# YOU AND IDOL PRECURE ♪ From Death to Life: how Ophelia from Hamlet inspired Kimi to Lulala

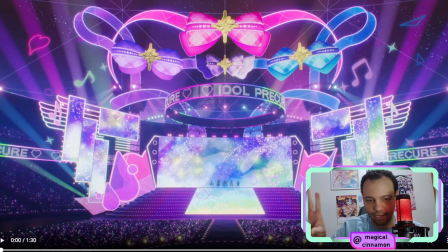[4:00]
She starts by saying that at the start of the ending, as we can see here, the camera is positioned as slightly higher, and Cure Idol's expression is subtly mature and wistful,
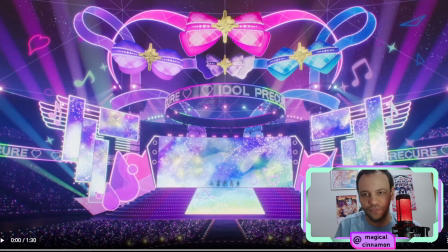[4:16]
even though she has a smile in her face. And we can see it in some moments like here.
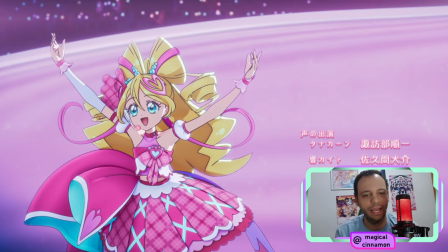[4:21]
There is a smile, there is a positive expression, but it's still subtle. But then whenever the chorus arrives and there is a different feeling in the song,
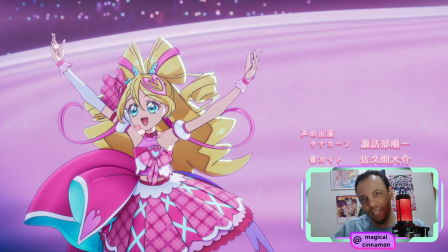[4:38]
her expression will brighten up. There are some lyrics in the song that say, shining the spotlight on each other, or conveying that friends are the ones who bring light to life's moments of loneliness.
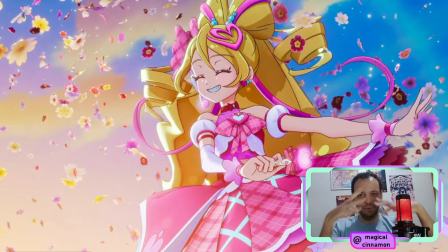[4:53]
And so we see a completely rebranded expression in Cure Idol's face.
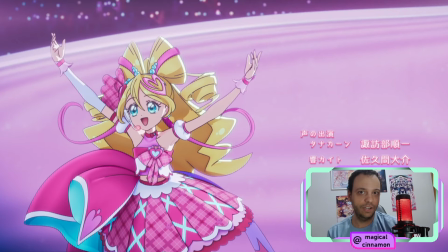[5:00]
She will transition into that from the first moment to the second moment of the ending.
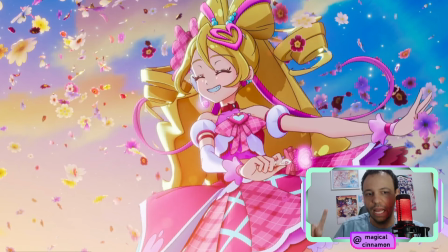[5:07]
And it is done in a very beautiful way. There is a section of the song that says, Kiseki no ribon de tsunagatte tanda ne.
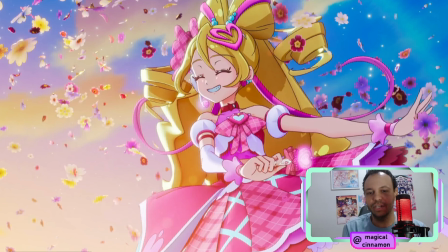[5:20]
Right? And the interviewer asks about this specific section because there is a symbolic cut right there.
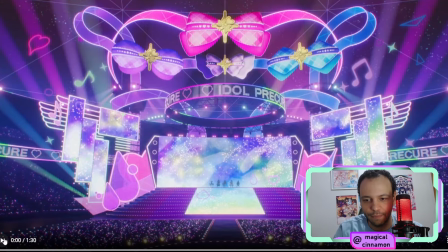[5:28]
Let's check this cut out. Please, Toy, I don't want to get copyrighted, but I just want to show it.
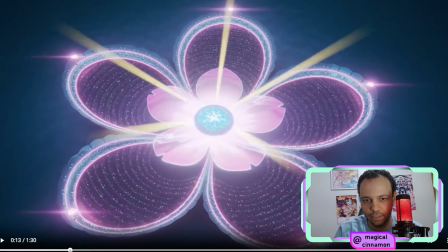[5:34]
Where is it? Here.
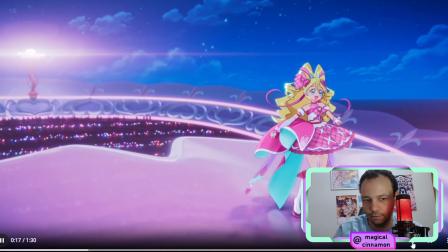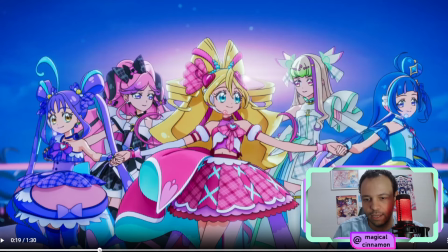[5:42]
See, when she says
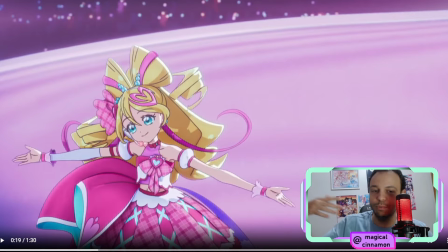[5:46]
Kiseki no ribon de tsunagatte tandane, which means we're connected by the miracle ribbon.
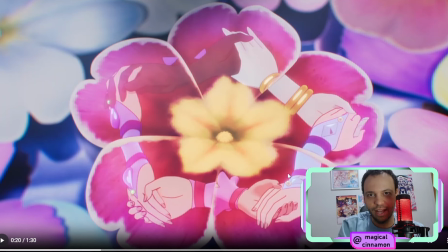[5:53]
And there is this flower cut, and they all hold their hands like this. So she explained that Yuri Nazia, who was the one who did the choreography for Kimi to Lulala, they said that this choreography is full of storytelling.
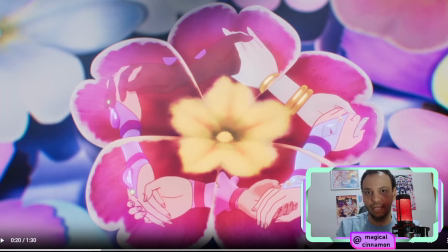[6:12]
And so they wanted to bring out the storytelling in the visual part of the ending as well. So in this moment, the 5 of them will hold their hands, and they used a close-up of a flower and to connect the holding hands to a flower shape,
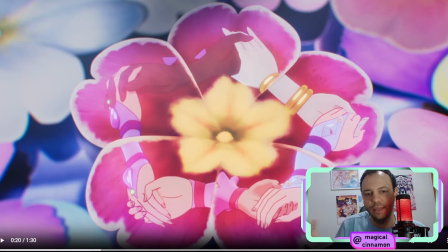[6:30]
because this will showcase that the ribbon is connecting everyone,
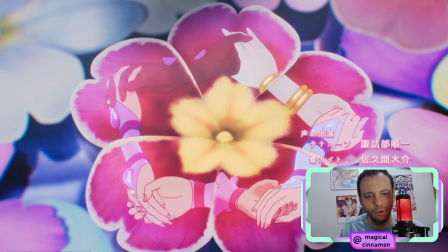[6:36]
which is a very beautiful moment in the ending. I find this very charming.
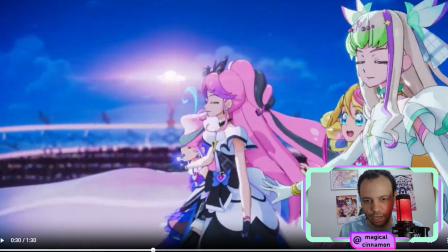[6:40]
And there's also another part that is mentioned here in the interview, which is this one by Curewink.
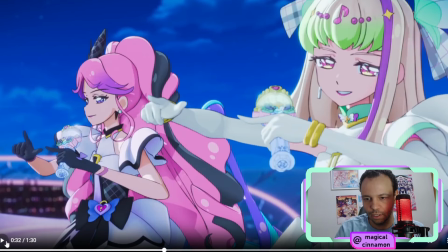[6:51]
Which is this one.
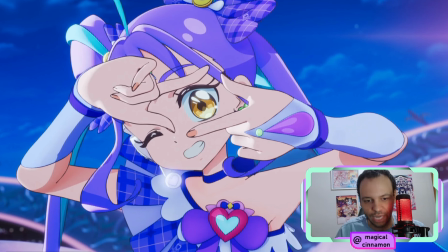[6:56]
The hand movements that Kyun does. And so this is what the interviewer had to say. There is a line, Honki no akash cha mi in, let's cha up. So Kyun will make a hand pose, and her expression is absolutely cute.
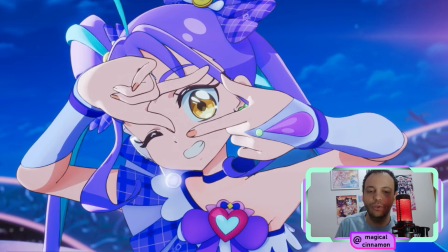[7:16]
And so Kondo Mari she says that you can really feel the love of all of the animators, of the digital animators who worked on this ending. And in this scene specifically, the animator who did it is called Yamaguchi Yohei. And the movement will follow the choreography exactly.
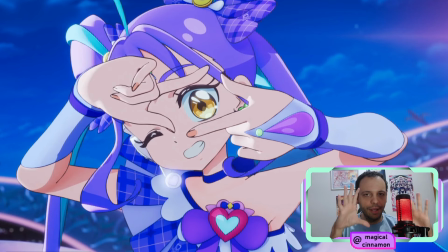[7:35]
And there is a framing here that is somehow resemblant of a selfie. And so whenever they were animating this moment, they emphasized by adjusting the direction so that
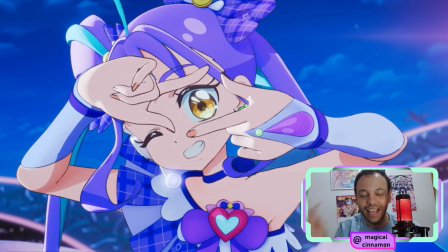[7:51]
her hands would frame her eyes exactly in the right spot. So it might not be an easy thing to do at all.